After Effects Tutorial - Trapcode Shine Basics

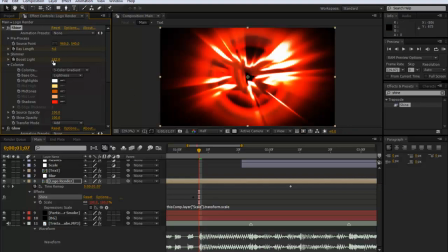(4:17)
And you can use this in so many different ways, but I'm just gonna keep it on a 70,
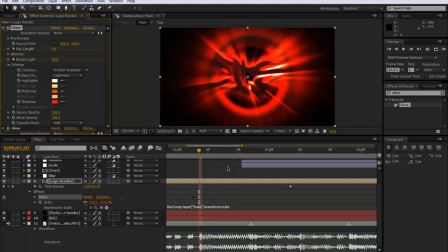(4:23)
and then I'll just go forward about 50. I'm just gonna make it go forward about 10 frames. I did that by clicking shift and page down, and I just put that back down to 0, and you have a really nice flash there.
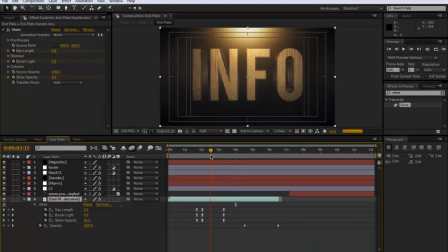(4:38)
Also how I used it was also again at the start, so when it, as this render comes in,
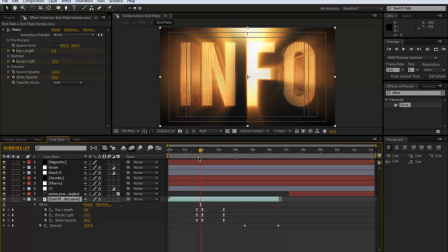(4:45)
I've had a flash and it was pretty much the same, but I think I also keyframe the opacity, the shine opacity, because I didn't want it on all the time. I could have done it by the ray length, but I also did the opacity to give it a nice sort of fade in.
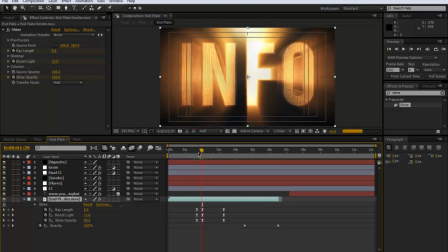(5:01)
So as you can see, it sort of grows. It doesn't just come out, it sort of fades in. So that's another way you can use it, but that's exactly the same as what I did before. but
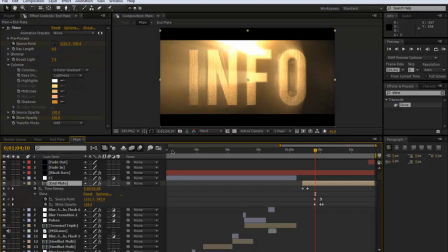(5:11)
I'm sure you can all work that out. And then if I go into my other main, now a lot of people did ask how to do this, and how this light comes out, then it fades across, and it actually fits the music really well. But all I did was, because you can, if I was to, what I'll do is I'll just delete these keyframes. So if you look at the source point, and you can move this little thing around, and look, you can see, you can change it, and so you could have it, if you're coming out below, it looks like it's rising up, you can change it, and I just moved this around. All I did was I just keyframed it over here to there, or it was the other way around, so it was here, and I just keyframed it to the other side like this, so we could just go to the start,
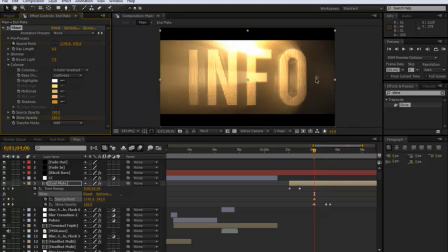(6:04)
hit a keyframe there, just line this up, go to the end,
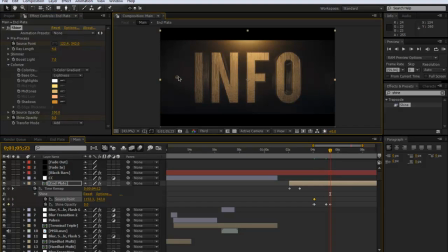(6:12)
and then I'll just put it all the way over here like that, probably move that keyframe to there,
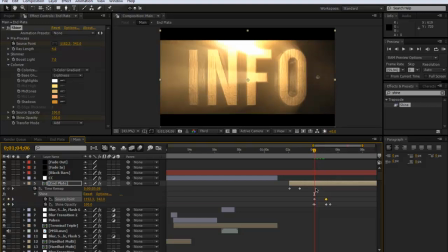(6:19)
and then as you can see it wipes across, and then I just keyframe the opacity in and out so it isn't there.
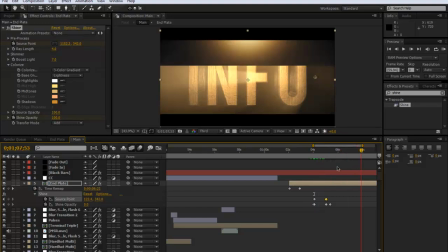(6:28)
Comes in, wipes across, and it fades out. And that is basically it.
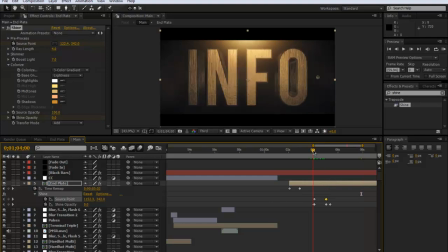(6:33)
So that was just a little quick tutorial on Trapcode Shine, because it's actually quite an underused plugin.
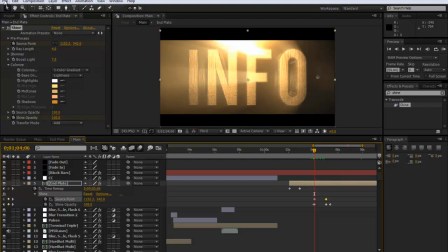(6:39)
And I mean, you could even use it for flashes in, say, a COD Call of Duty thing.
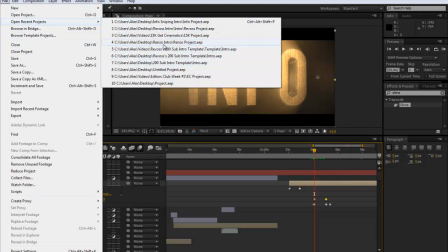(6:45)
I think if I'll quickly see if I can find. See, I'll open my 15K cinematics thing.
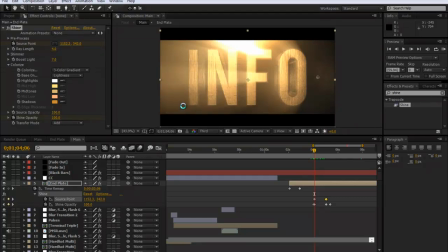(6:54)
And you'll be able to see I used it a couple of flashes, and it really brings out the bright areas, which can look nice, but I've got to try and find it now.
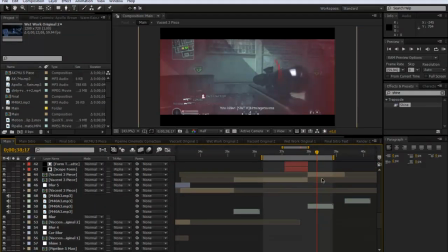(7:02)
So give me a minute. I have no idea where I am. Okay.
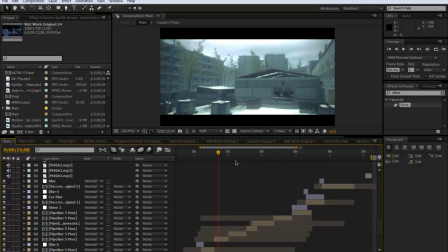(7:15)
Just have to hang on a second. Ah, here we go.
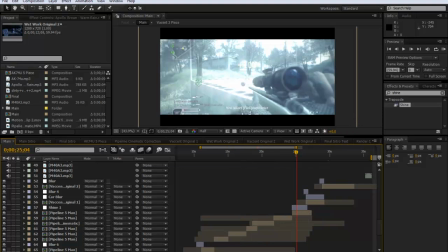(7:20)
So I have this shine on the adjustment layer, and you get this really nice flash going on. And I don't know what I'm doing. I'm just improvising now. So yeah, I've just put the opacity up on this one, and added a slight tint, but I've just taken it down so it isn't as bright as it would be,
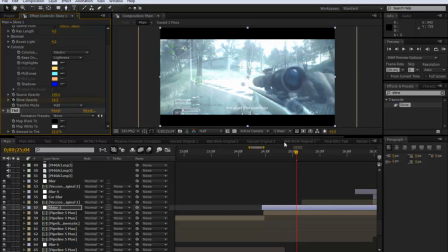(7:39)
because it just gives it a bit more contrast. And all that is the same.
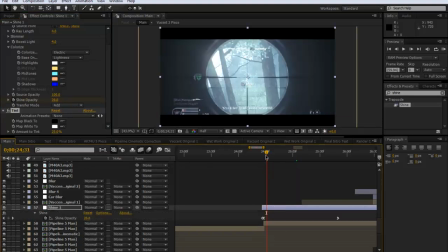(7:45)
It's just two frames back. And then I've also gone into the graph editor. Now, not a lot of people know how to use this, but if you click on the shine opacity, I can click on this graph editor here.
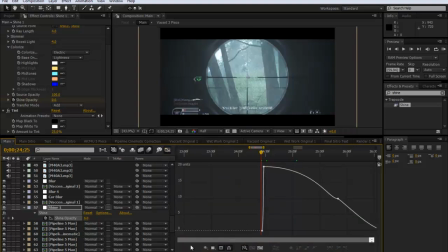(7:56)
And what I can then do is, if I zoom in a bit, you can see it bends up. This isn't a very good example, but I might make a further tutorial on this. But this is essentially what Easy Easing does.